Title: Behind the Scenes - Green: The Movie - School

Hi, my name is Darlene Shani Mayaposuma and I am the screenwriter of Green. It's been, the production process has been both amazing to see something that was in my head, like, turning to reality. Like, we dressed all these hallways and put posters up and just everyone's been really great. And we got off the first shots this morning and it was just very strange to see people in character doing stuff that I had on paper. Hi, my name is Eddie Ryan. I'm the producer of Green.
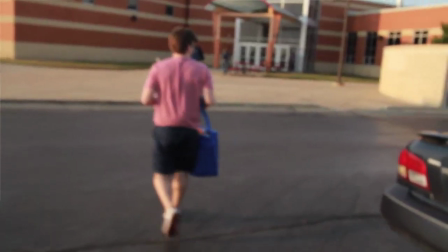This is our first day of production on Green, the movie. We are filming here at Plainfield North.
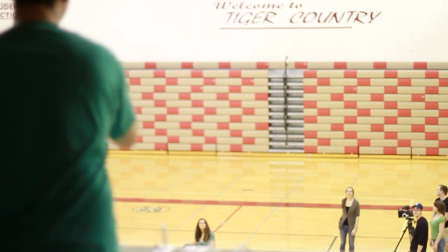We've had to do a lot of workarounds as far as with actors and having stand-ins and doubles for our main character, but we figured it out and I think it's really going to work out well. The way that we're painting our main actor, it looks great and we're really excited for it.
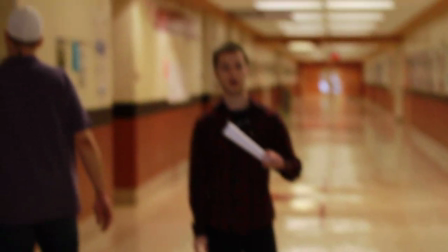Attention to Matt, he's going to direct you on different areas. I'm going to try my best to block all of you guys.
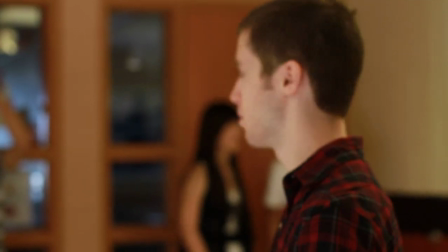Because we have less people in the plan, we have to switch the things around. This is, we'll change the game to an ordinary game.
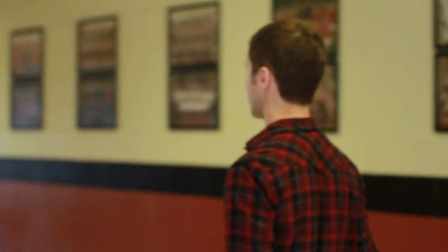This is like a championship game. And he won the game for you. So you want to be extremely physical.
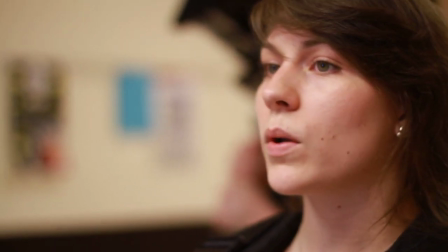Just an idea. Because this is going from a bunch of quiet shops with audio that's exciting.
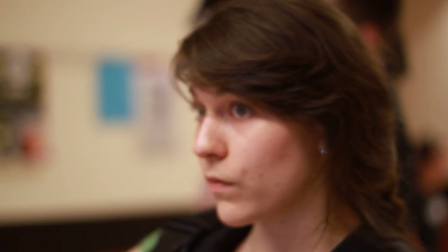Do you want us to do a plan of the door for his locker room and have him actually open it and come out?
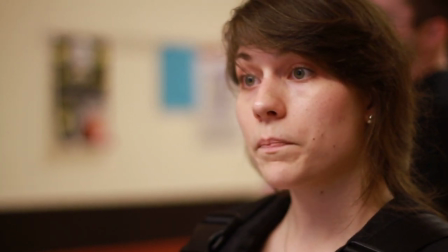We're going to see his face if we do that.
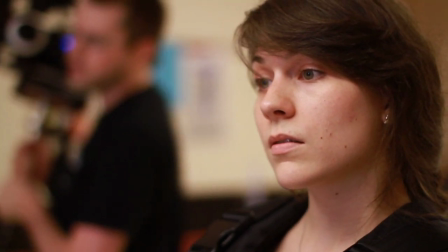Hey, Matt.
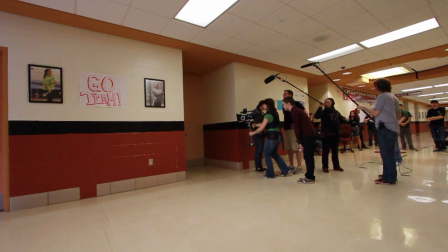Action, Max.
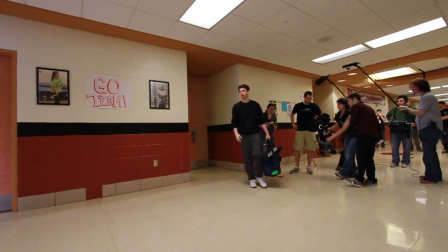Action, background.
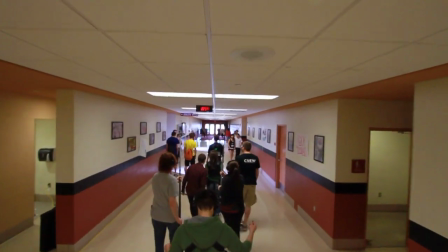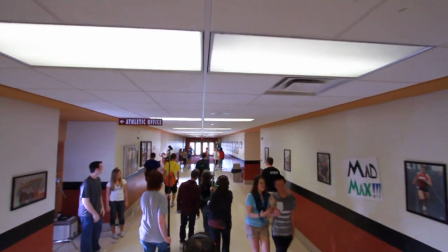My name is Carl Smith, and I'm a teacher of junior and senior English here at Plainfield North High School.
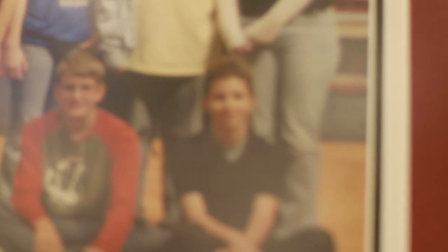Matt was one of our backstage people working on sound and lighting,
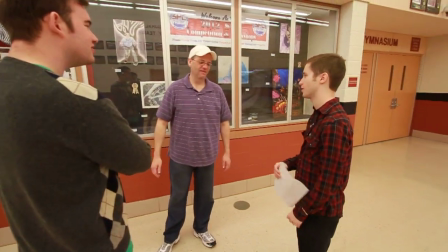and I got to know him through that. and I'm pleased to say have maintained contact with him since he graduated. I was really impressed today. We didn't have as many extras as I had hoped for,
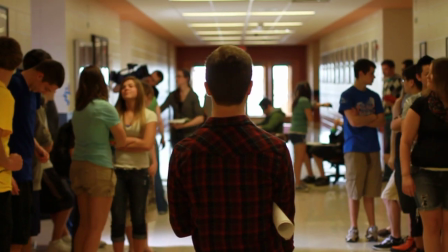and I was really impressed through the blocking and staging that they did how impressive those scenes looked,
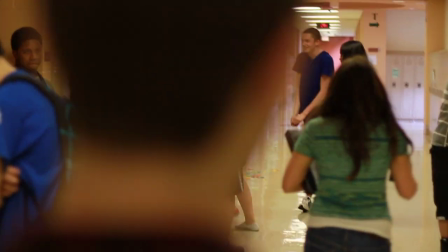how realistic they looked, the hallway scenes. I thought that they were really something new.
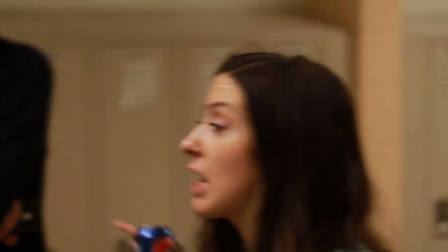So this is what we're going to do. We're going to do two. We're going to do one rehearsal without the camera, one rehearsal without the camera, both with Anthony, then we're going to bring in Eric,
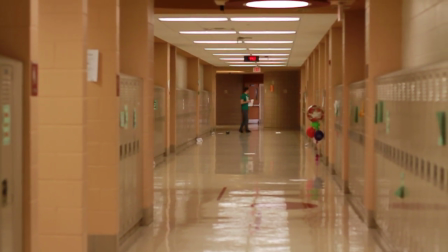and then we're going to go. getting some I guess b-roll of just like the empty hallways and some of the set deck after that we're gonna have we're gonna
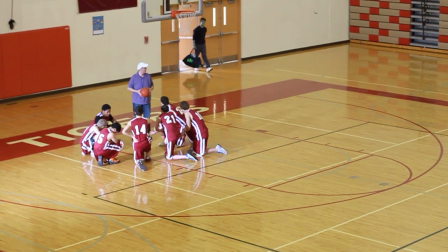do the white shot of the gym where max enters since we're gonna keep it on the first floor where max enters with this coach and his teammates
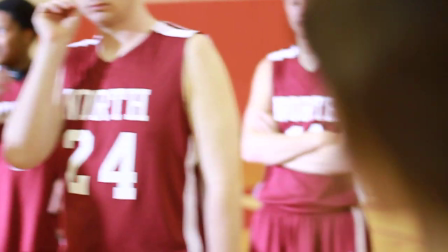and then we're gonna move upstairs and we're gonna get the I want you guys all to be sitting like right here in this pool of Some
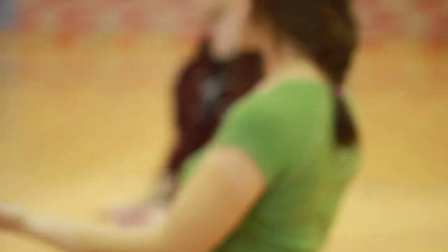people can be standing, sitting, whatever, the team gathering.
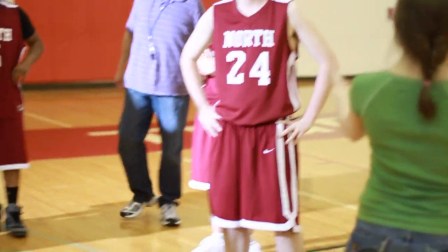And the whole point is for Max to not basically be able to reach this point of light. Where is he going to come from? The study cam today was interesting. I was kind of expecting to get here and, you know, start with the shot and have it really, really, really suck.
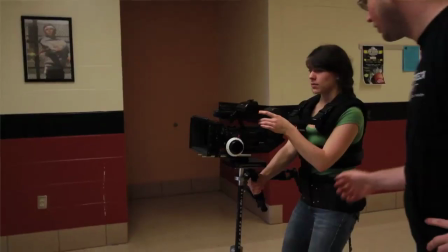Luckily, what ended up happening is because I have great camera systems, We were able to set it up fairly quickly and it worked pretty damn good.
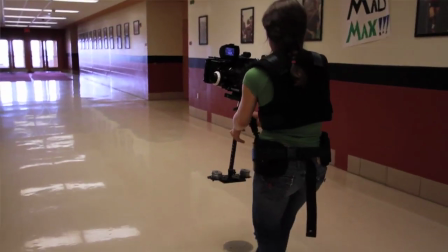I'm new to Steadicam operations so I'm proud of myself. Our first lighting setup we did was the first hallway and we just had the jokers acting like windows with some bounce off the floor. That was pretty simple and while they were shooting that I went to the gym and set up. we used the gym to affect the studio audience
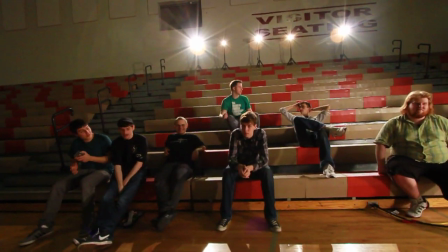so we had the airy light kits on the back like to make flares like they're stage lights and then just the Kino flows giving some feel for
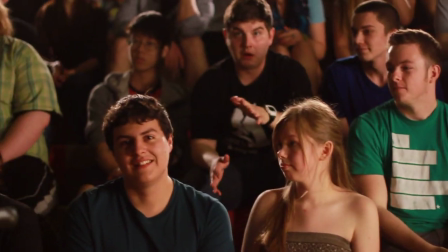the audience.